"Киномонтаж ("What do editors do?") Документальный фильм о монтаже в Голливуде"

Но не обязательно с революционными целями, а просто, чтобы они получили удовольствие от фильма.
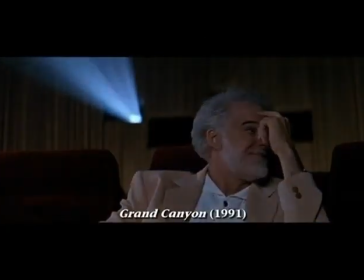1562s
Монтажные приемы, использовавшиеся советами для коммунистической агитации, теперь обеспечивают успех голливудским блокбастерам.
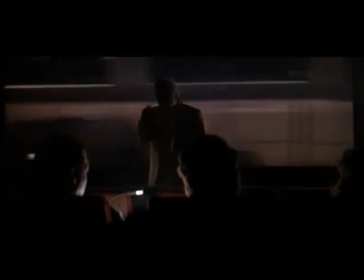1574s Which shot is that? The money shot. Bus driver's head. The brains on the window shot.
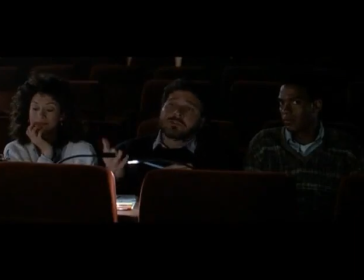1580s The viscer on the visor shot. Davis, we thought we'd show it to you like this, you know, without all the... Put it back. Don't show me anything. You don't need it. You're not even giving it a chance. How's the rearview mirror gag supposed to work without it? Am I the only one here who respects the writing?
Есть саспенс и есть экшен. В двух фильмах о «Терминаторе» я нашел хорошее сочетание.
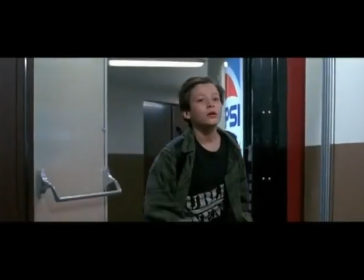1607s
Саспенс в начале эпизода и экшен в конце. В «Терминаторе 2» враги медленно приближаются и окружают юного Джона Коннора.
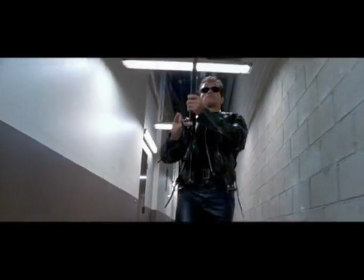1615s
И тут он впервые видит «Терминатора». И все это снято замедленной съемкой.
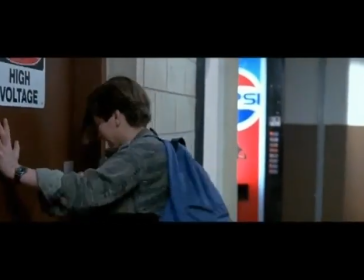1621s
Я люблю использовать замедленную съемку в завязке действия. Тогда она становится похожим на сон или кошмар.
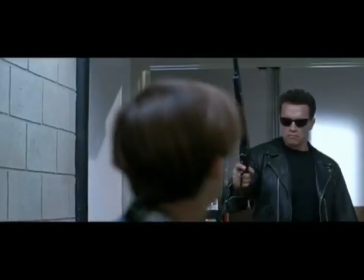1628s
А затем резкий переход к полной скорости.
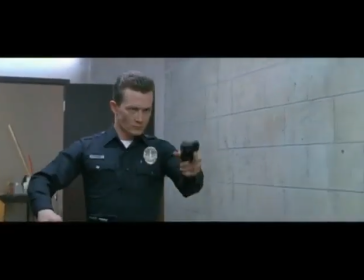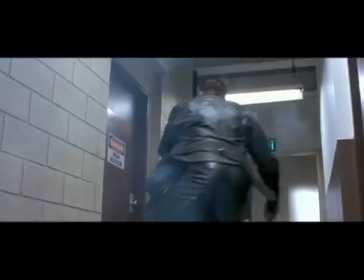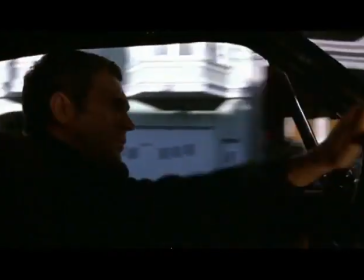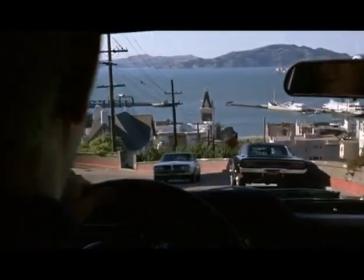В погоне что-то получается, что-то не получается. Если вы хотите это подчеркнуть, то один из способов этого добиться — ритм.
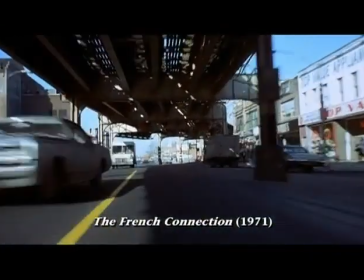1671s
Ритмом тоже можно создавать горы и равнины. Погони — чудесная вещь для монтажера.
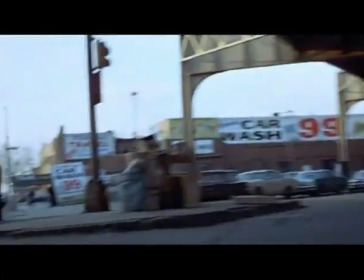1677s
Я бы не хотел заниматься ими постоянно, но время от времени с превеликим удовольствием. Моей любимой погоней из тех, которые я монтировал, является погоня на канале, как мы ее называем, из «Терминатора 2».
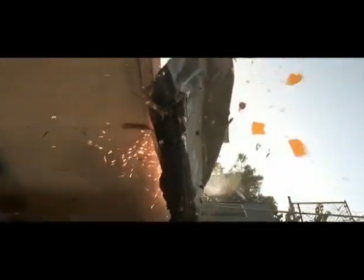1693s
Наши предки победили в борьбе за выживание. Поэтому мы и существуем.
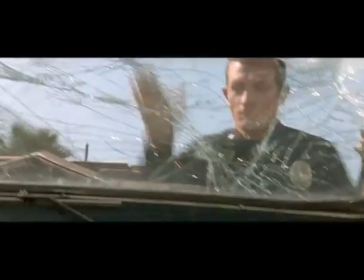1697s
И в нашем подсознании есть какое-то атавистическое воспоминание о преследовании и уходе от погони. Поэтому мы испытываем что-то вроде катарсиса, когда смотрим фильм и переживаем этот страх преследования. Это естественная форма существования.
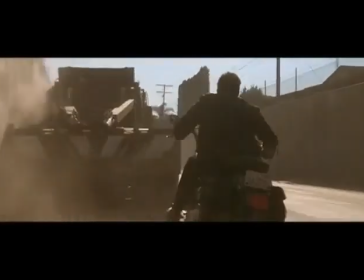1715s
Монтаж может ее отточить, заострить.
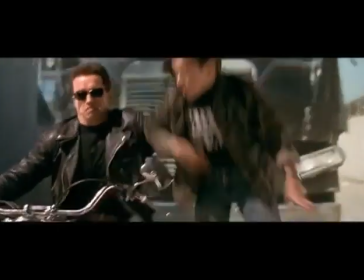1717s
Темп монтажных переходов, разнообразие используемых кадров, вариации реакций героев, выражение их глаз — все это в палитре монтажа.
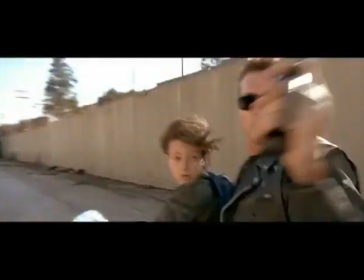1725s
Манипулируя и соединяя эти образы, можно усилить напряжение.
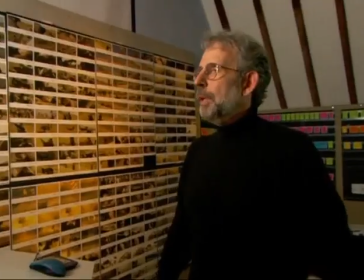1736s
Во-первых, я работаю стоя. Это дает мне значительную свободу передвижения.
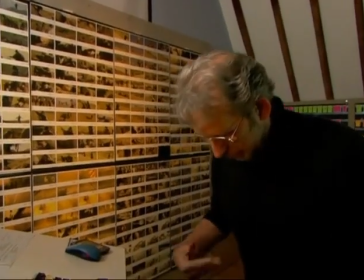1742s
И еще я как пружина, другого слова не подберешь.
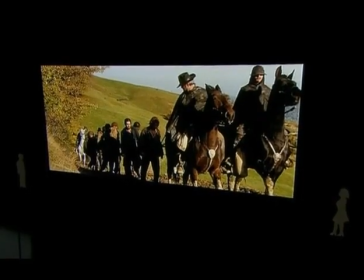1750s
Часто, рассматривая изображение, я стою вот здесь.
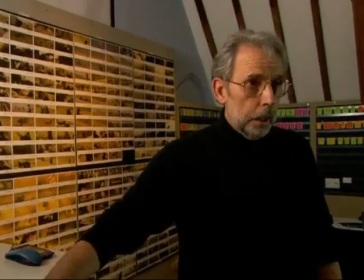1755s
Руки на кнопках, как стрелок. Я пытаюсь попасть точно в цель. Мои колени полусогнуты.
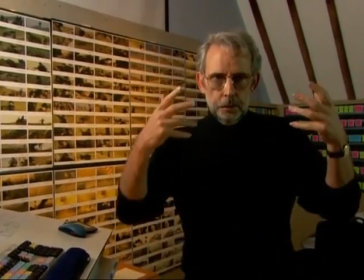1764s
Для меня это почему-то важно. Так я лучше воспринимаю визуальный ритм того, что происходит на экране.
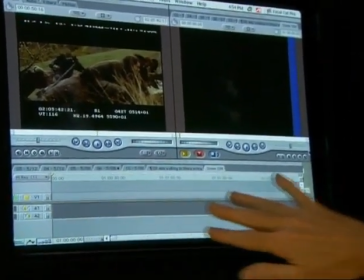1772s
Сейчас на экране ничего нет. Вопрос: с чего же мы начнем?
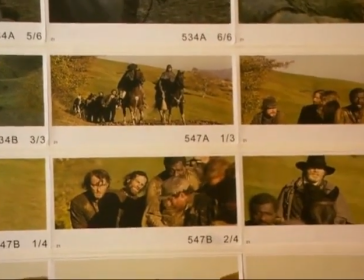1781s
Похоже, вот этот кадр — это то, что надо. Он задает ритм всему эпизоду.
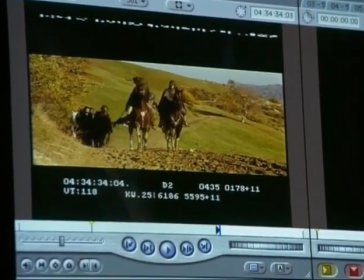1787s
Вот тут Энтони говорит «начали», и они начинают двигаться вперед.
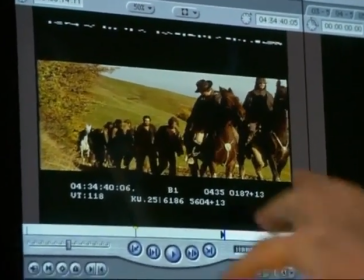1793s
Мы могли бы начать с любого кадра, но смотрите, вот этот как-то попадает. Это хорошо.
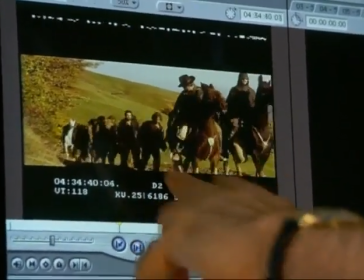1799s
Падение смотрится хорошо.